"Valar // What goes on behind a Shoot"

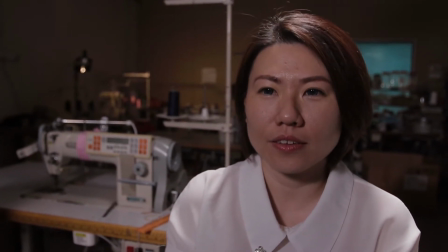0s serve our customer better. Cut, check 5.
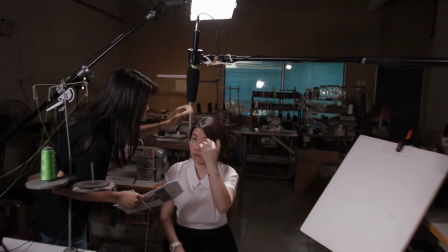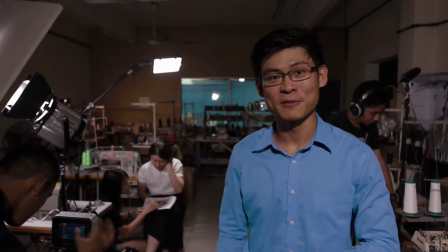12s
As you can see, this is a film shoot. And this is what happens at a film set.
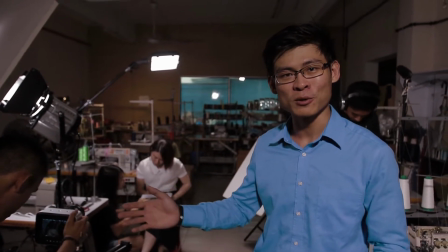19s
Let me give you a brief walkthrough on what happens here with all the crew, how they create these amazing moving images.
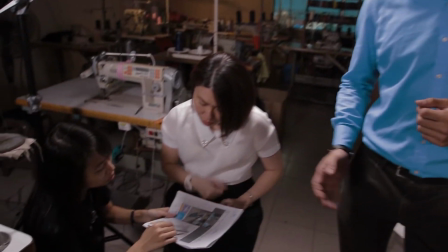30s
As you can see, this is our producer here discussing with our talent on the storyboard.
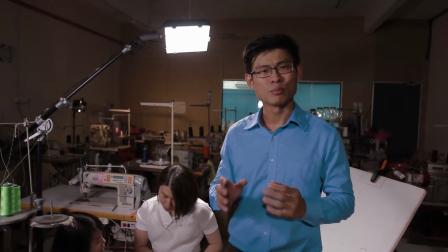38s
A storyboard is basically a detailed breakdown on the scenes and shots of the whole shoot.
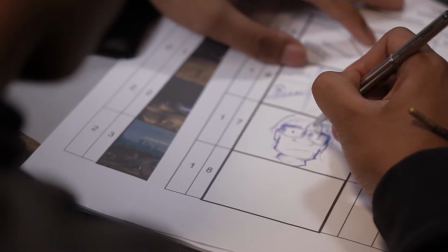44s
It is usually prepared months in advance at our office.
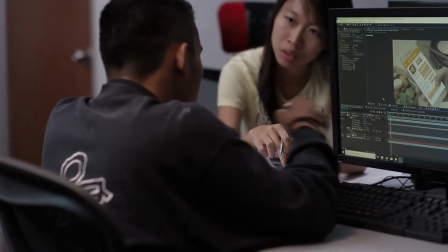50s
Another key part in the pre-production process is the talent audition sessions.
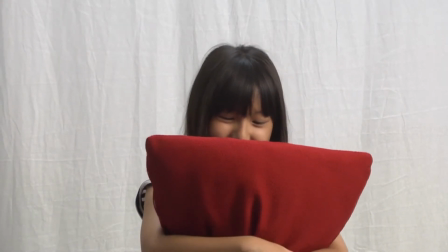55s
This is where we invite our potential actors and actresses to come over to our
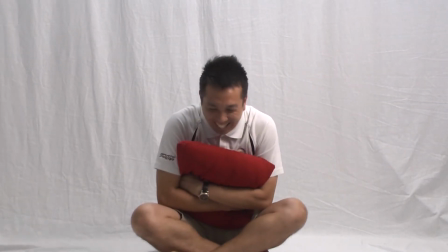61s
office and act out their roles so that we can see whether they're suitable or not.
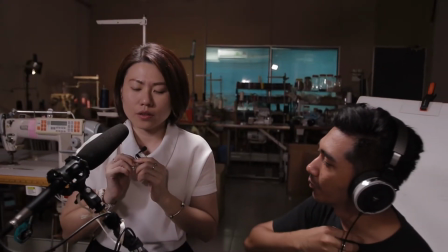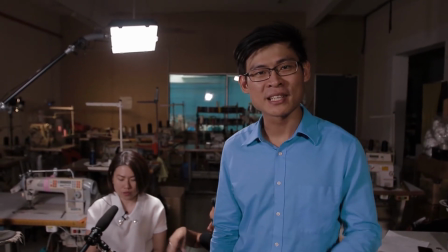72s
As you can see here, our sound recording engineer also plays an important part to make sure that all our videos have a clean and crisp sound.
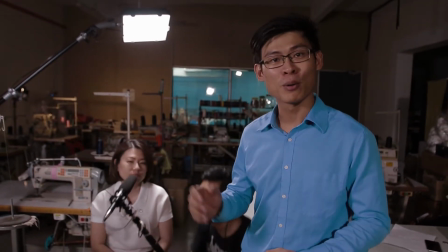81s
Other than the sound, one of the more important things in film production, sound recording.
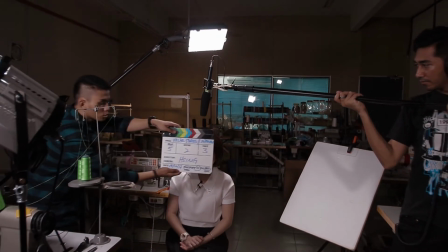89s Camera roll. Scene 2, shot 5, take 3.
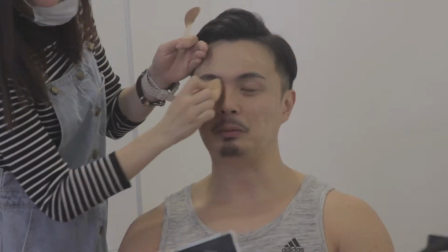95s Action!
During the production shoot, we also always engage a makeup artist to follow us along throughout the whole 12-hour shoot.
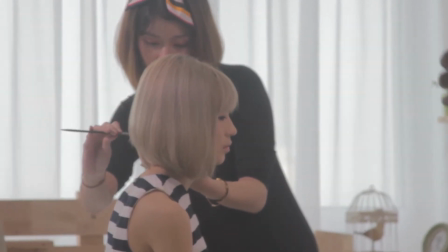104s
This is to ensure that our talents always look their best for the commercial.
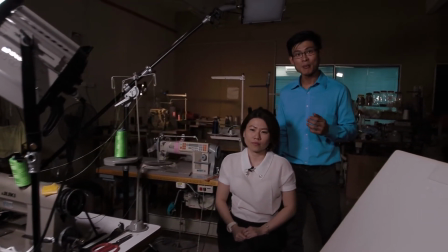113s
Many of you might think that cameras are one of the most important things in film production.
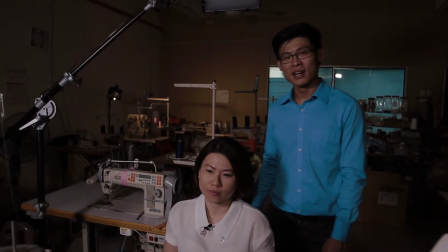118s
But in fact, lighting is almost as important. As you can see after turning on our key light, our talent's face is very well lit.
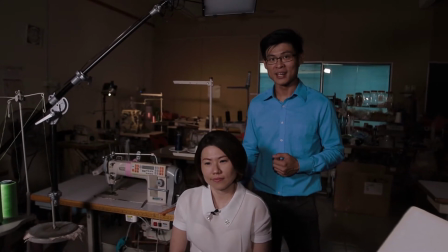127s
But that's not enough. We add in a second light.
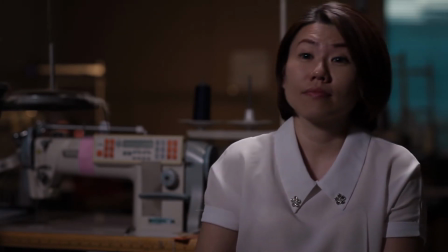132s
As you can see, the talent's hair is well lit and highlighted up, separated from the background, giving her more character.
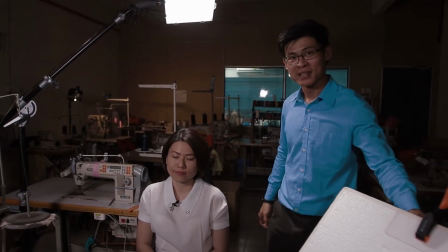141s
Now, we add in a reflector board.
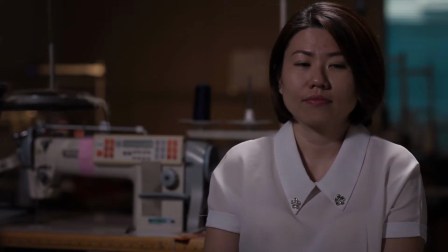145s
This serves to fill up the shadows on her face, giving it a nice and soft look.
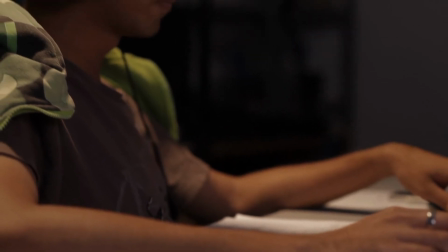151s
Now, let us pack up all our stuff, head back to the office, and let me show you what happens at the editing room. Here we are, at the post-production stage, where the second part of the magic happens.
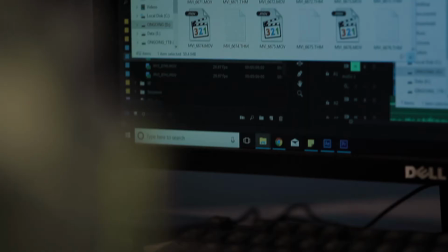169s
As you can see here, our editor is going through all the footage that was shot during the production,
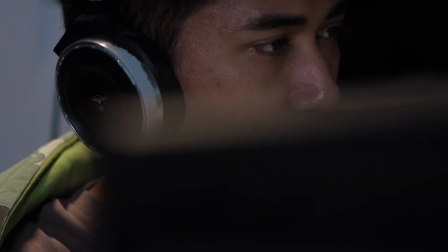175s
going through them one by one, to make sure the best shot is chosen for the edit.
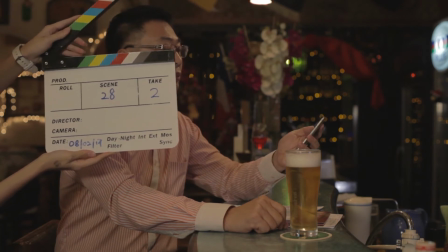181s Bro, scene 28, take 2. Hello, Patrick.
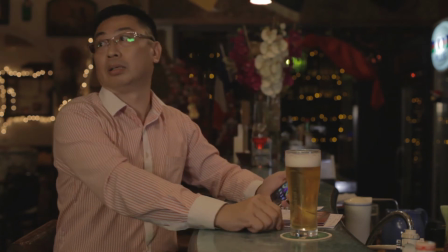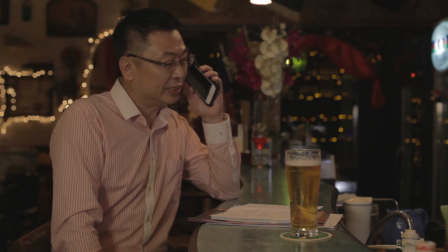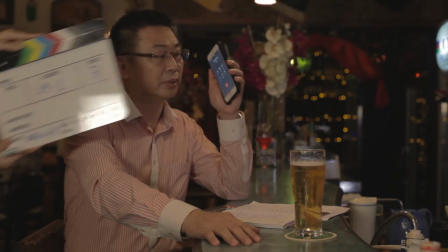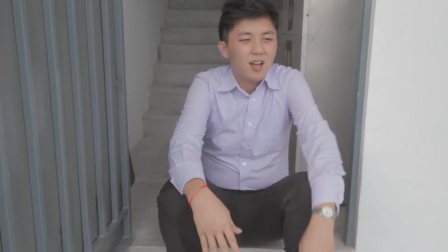203s I want to be
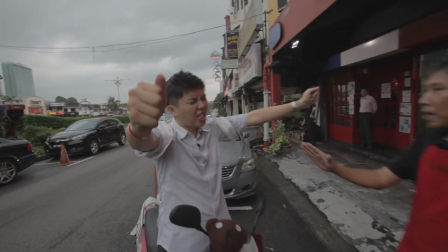209s first. Hey, bang. Jadi apa ni?
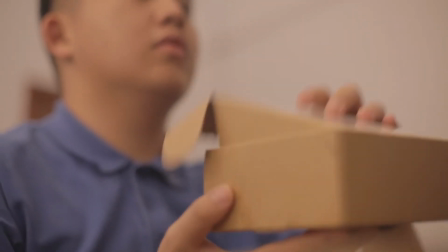215s
At the same time, our sound department starts on the recording of the sound effects and foley.
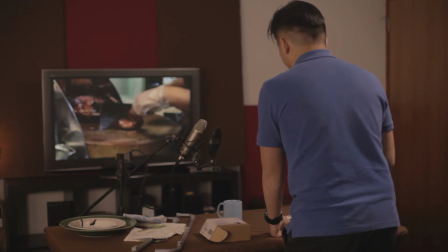221s
These are used in the final sound mix in order to make our commercial even more complete.
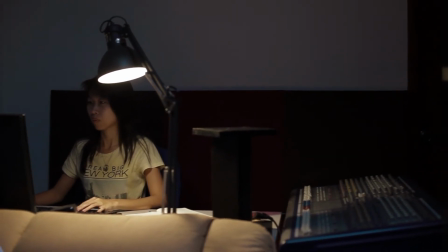Here we are at the final stage of the post-production, where we go through a process called color grading.